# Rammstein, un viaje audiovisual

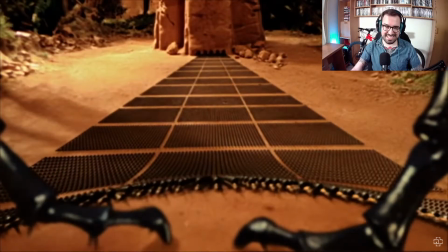12:30 Aquí el mensaje se puede interpretar De millones de maneras Puede ser que la unión hace la fuerza Y el pueblo puede
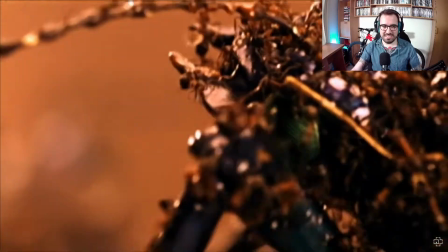12:37 Ganar a los que son Más grandes y más fuertes que ellos Esto es una interpretación muy libre
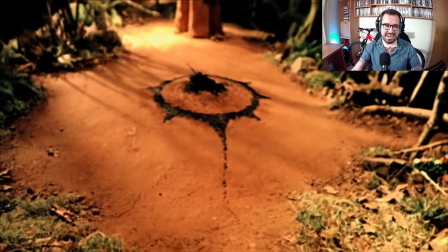12:47 Hostia, lo que de momento es el vídeo Más raro y más singular Que hemos visto, no he entendido nada pero me ha flipado.
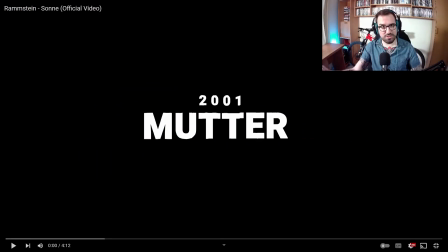12:54 Y seguimos con Sonne uno de los primeros vídeos que yo vi de Rammstein no fue el primero que vi, pero sí que lo tengo bastante clavado en la cabeza porque si no me equivoco habla de la fábula de Blancanieves desde un punto de vista bastante más distorsionado y muy chulo muy guapo este
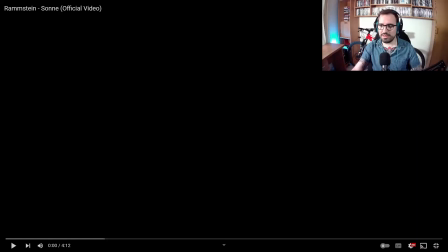13:08 vídeo, a ver qué os parece
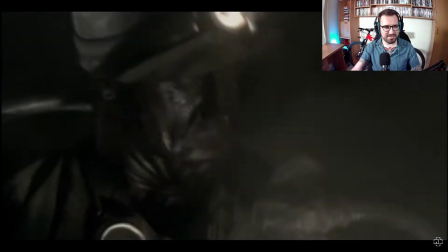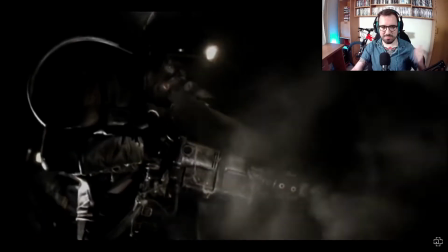13:15 Cómo cuadran los cabrones los golpes de caja con los chispazos y los impactos, eso funciona como un tiro,
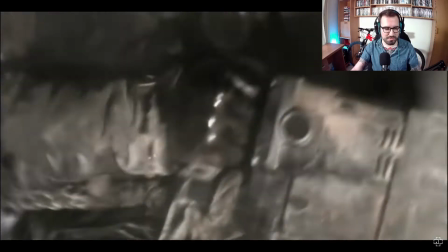13:22 eso hace que todo tenga una personalidad y un que todo esté súper integrado Súper integrado
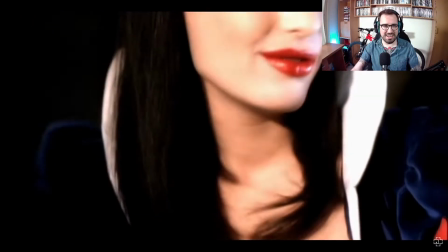13:31 Mira aquí como se juega con las angulaciones Entre el nanito y la blanca nieves Para darle mucha más superioridad a ella Y mucha
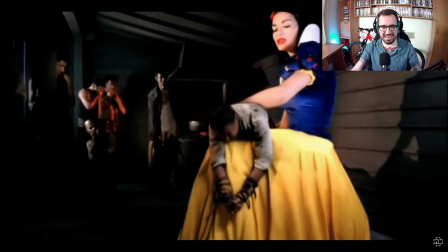13:39 más inferioridad a él Es bestial la metáfora aquí Va por otra línea Va más por el esclavismo y por las dictaduras Bestial este videoclip,
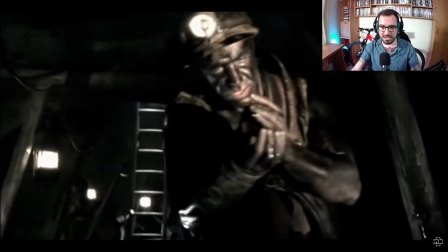13:47 me flipa Y otra cosa interesante es que prácticamente Todo está oscuro, apagado,
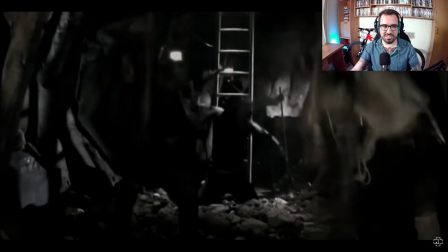13:52 grisáceo Pero ella es la que brilla dentro de este mundo de oscuridad Bestial, me flipa
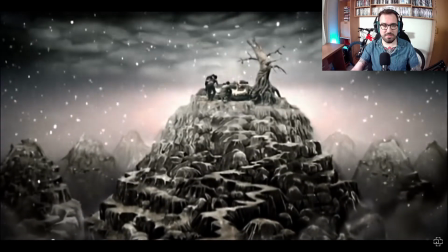14:01 Ya veis como con poquísimos elementos se explica perfecto la historia y como se entiende muy bien lo que ellos
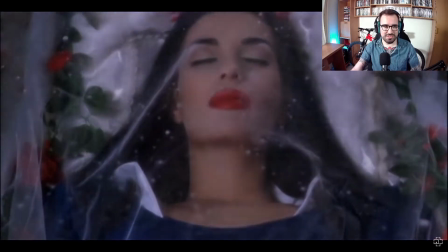14:06 sienten porque ella es el color de todo y todo lo demás es oscuridad y frialdad o sea,
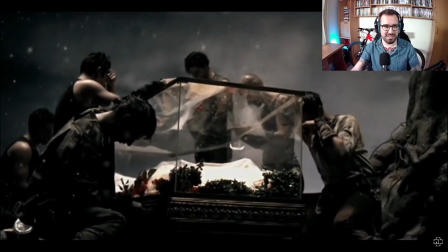14:12 dentro de esta relación tan tóxica al final hay amor curiosamente
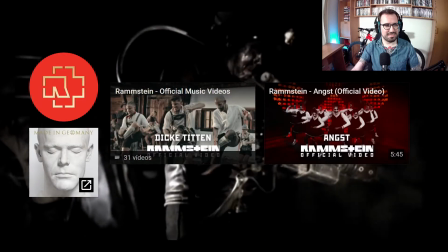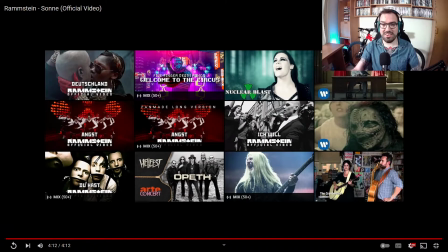14:23 Increíble, este videoclip es la hostia y este final le da mucho sentido también a la banda con este sonido industrial y durísimo muy bueno,
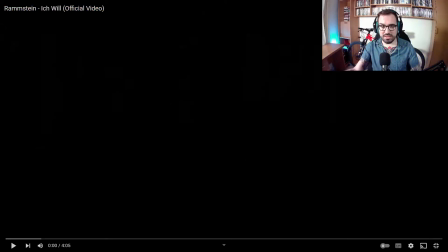14:31 me flipa este videoclip Seguimos con Ischbill, pero antes podemos hacer una pequeña valoración de lo que llevamos. Estamos viendo que hay muchísima presencia del color rojo por el momento, aunque tampoco no es una tónica general en todos los videoclips. Sí que vemos que hay unos etalonajes muy grises, muy oscuros,
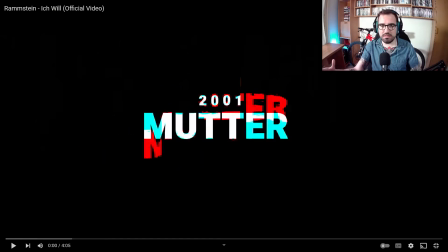14:46 con muchos contrastes y por lo general es el contenido lo que llama la atención sobre todo. Vídeos bastante perturbadores. Vamos a ver qué nos ofrece Ischbill, videoclip también de este último disco que estamos viendo. A ver qué tal está la cosa.
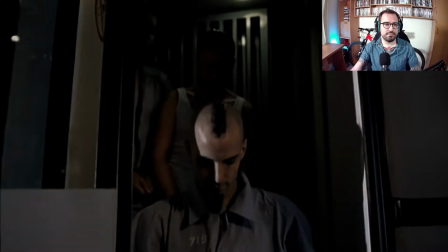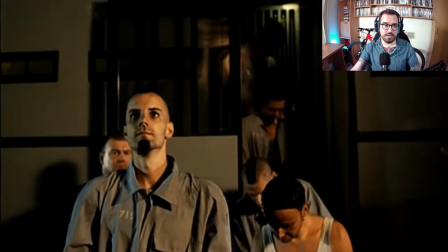15:05 Incorporación de sonido externo a la canción Que también lo hemos visto en este final De Sone Aquí vemos también que empieza con sonido Fuera de
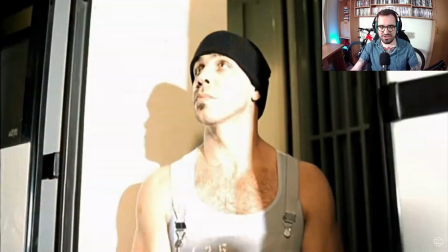15:13 la canción y ahora ya se fusiona Con la canción original Hay que remarcar que son actorazos Porque estos tíos llevan haciendo videoclips desde el principio Desde el 95
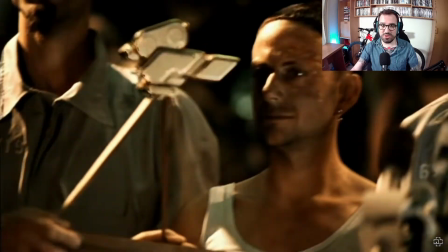15:22 y todos lo están Interpretando ellos como protagonistas O sea, increíble, muy cracks
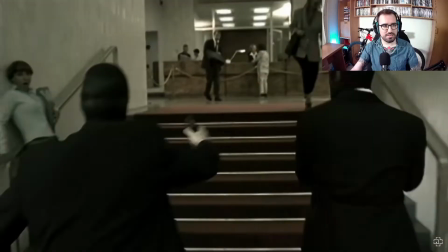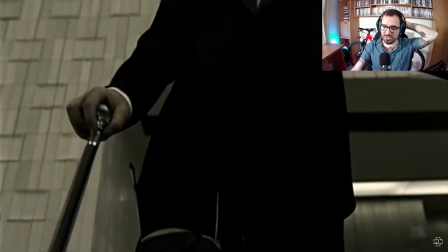15:34 Técnicamente estamos viendo Estos planos congelados que esto no lo hemos visto en ningún momento y recuerda mucho al típico cine thriller
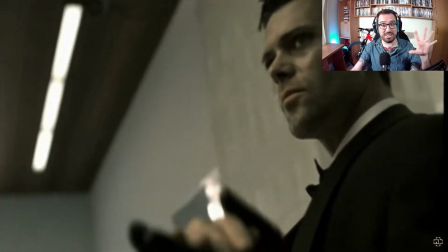15:43 de robo de bancos o sea que está muy bien integrado se congela la imagen y luego le meten un zoom está muy chulo ese recurso me gusta mira volvemos a reclutarnos con
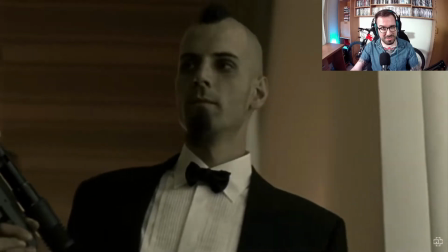15:51 el rojo blanco y negro y rojo ya ya se está viendo por donde van los tiros me
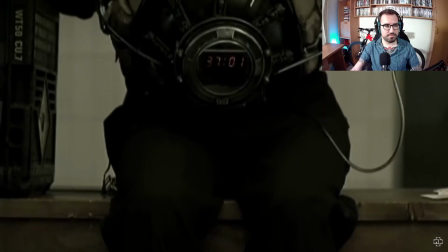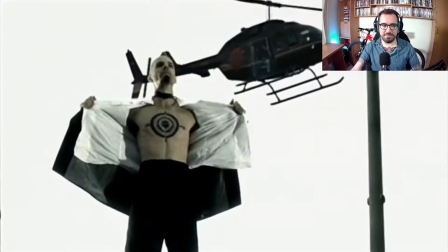16:03 recuerda mucho esto al caso que pasó en gladbeck en Alemania, de un secuestro que duró 60 horas,
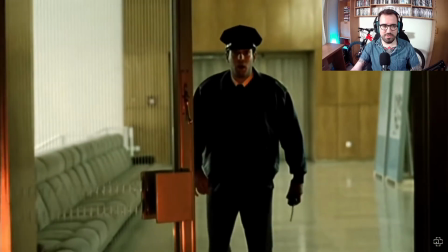16:10 y donde la prensa fueron un factor muy decisivo y que se les dio muchísimo bombo.
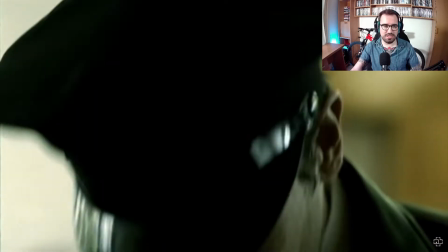16:16 Bueno, hubo un cristo de estar documental en Netflix si os interesa, Gladbeck de Hostage Crisis, se llama.
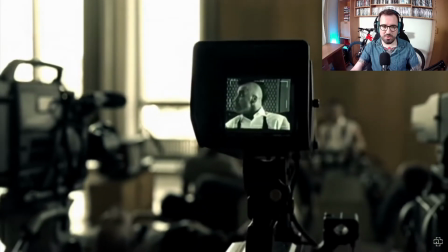16:22 No sé, a lo mejor estoy sugestionado porque lo he visto hace muy poco, pero me va que por ahí van los tiros.
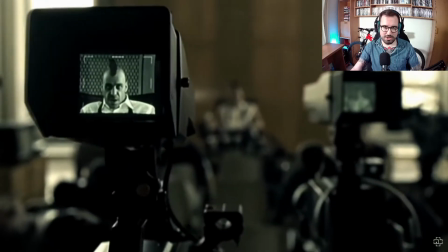16:30 Bueno, sin duda, la prensa y la violencia son los protagonistas del vídeo, 100%, eso sí.